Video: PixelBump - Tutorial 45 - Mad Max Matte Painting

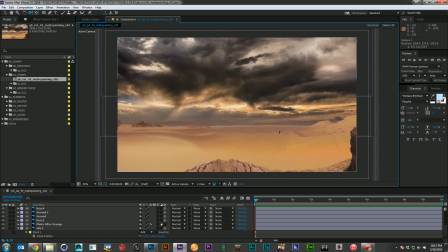[12:31]
And let's see how that works. Yeah, that's nice. Definitely feeling more depth. Yeah, that feels good.
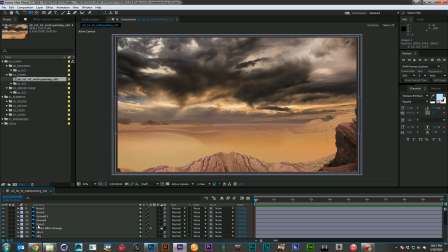[12:46]
You know, we can keep adding more layers to this, keep breaking it up more, but I'm happy enough with this. I think this gives us plenty to work with, and I'm not going to want to zoom too far with it anyway. For a wide shot, I think a little bit of drift is going to work a lot better.
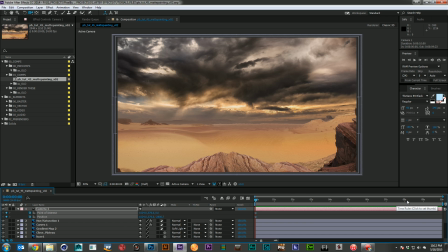[13:07]
So I'm going to set some keyframes here, and then maybe let's just do about 5 seconds. And just a little bit of push in, nothing too extreme. See kind of how that feels.
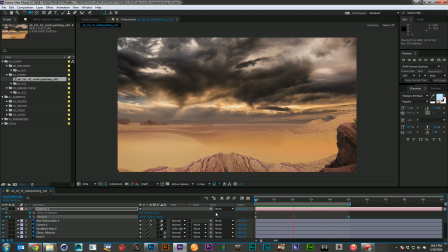[13:28]
Yeah, that's not bad. It's a little boring, so maybe what I'll do is see if I can kind of cheat over as much as I can.
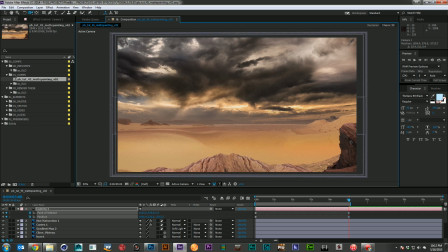[13:41]
And then when I come over to here, we'll just pan a little bit to the side. See if we can make this feel more like a push-in dolly shot. That should also give us a little more perspective change.
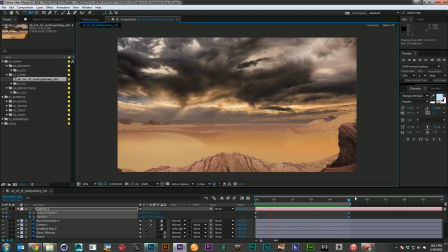[14:02]
Yeah, that feels much better. I like that a lot. That's very nice. All right, so we've got a bit of a 3D move. We've got a really nice image, but it still isn't really coming to life yet. And to do that, we're going to have to add some more compositing layers.
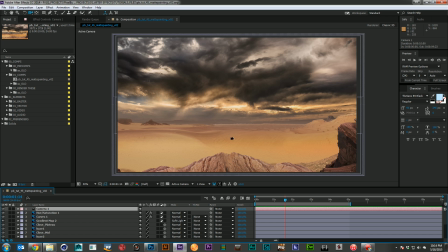[14:23]
And the first thing I think I want to do is start animating some of that haze. We've got all that haze that's really making the image blend, but let's start putting it to work for animation as well. So our first big haze layer back here, I'm going to take a new layer.
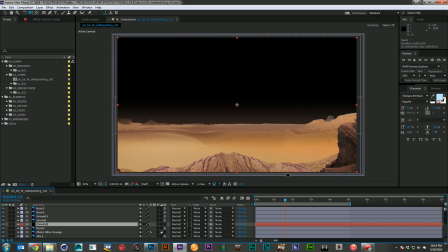[14:42]
I'm going to call it the fractal. And I'm going to go ahead and add fractal noise.
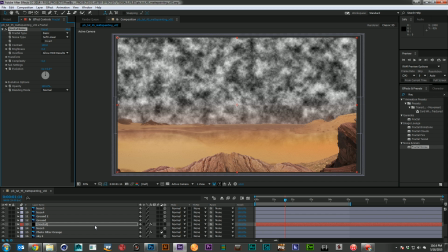[14:51]
I don't know how many effects I've built out of fractal noise over the years, but it's a lot.
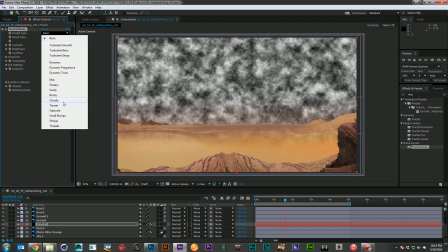[14:57]
This is just such a versatile little guy.
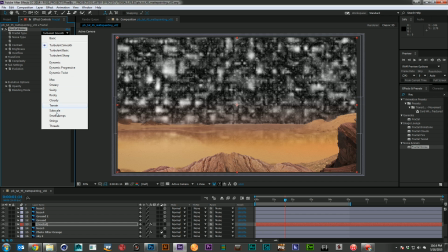[15:01]
And let's go ahead and see if we can find a noise that looks pretty cool.
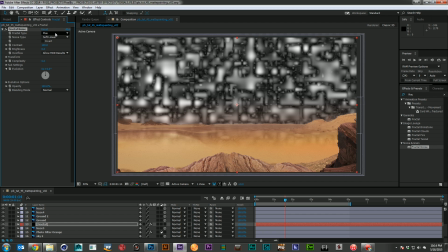[15:10]
No.
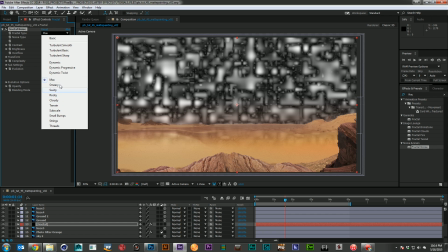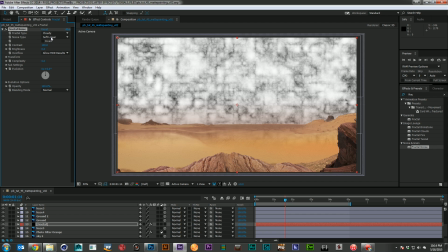[15:17]
No. No. I really would like cloudy to look better, but sometimes it really just doesn't. There we go. All right, there, that's a good look. That's going to work nicely. And let's go ahead and solo it for a second.
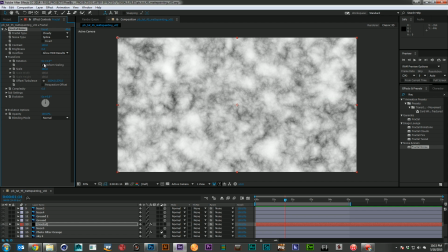[15:33]
And for this one, let's just start by animating its transform. So I'm going to create an expression here. I'm going to go open bracket, and I'm going to attach it to the number it currently is for the X position,
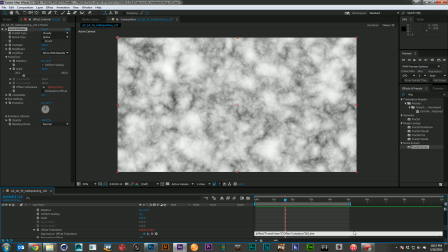[15:52]
comma, and I'm going to go time times 50, close bracket.
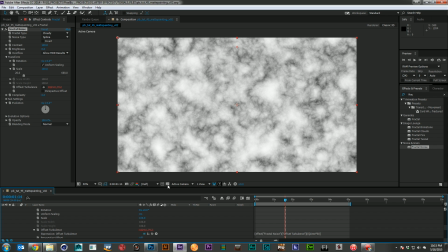[15:59]
So our X value is the X value it already has, and the Y value is going to be the passage of time times 50.
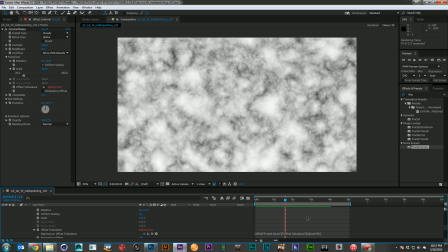[16:09]
And let's go ahead and see how that looks. And I think that's the wrong direction.
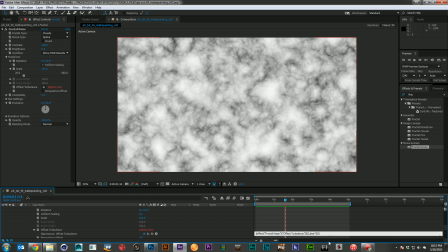[16:14]
I think it should go up. So I'm going to just go ahead and go negative time times 50.
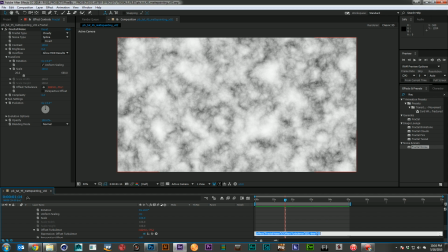[16:22]
And that looks good, but I think it's going to be way too fast. Remember, this haze is off in the distance.
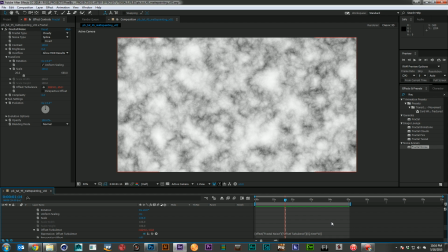[16:27]
So let's try 10. There we go. That might be a good speed. We may want to slow it down later, but not a bad speed to start with.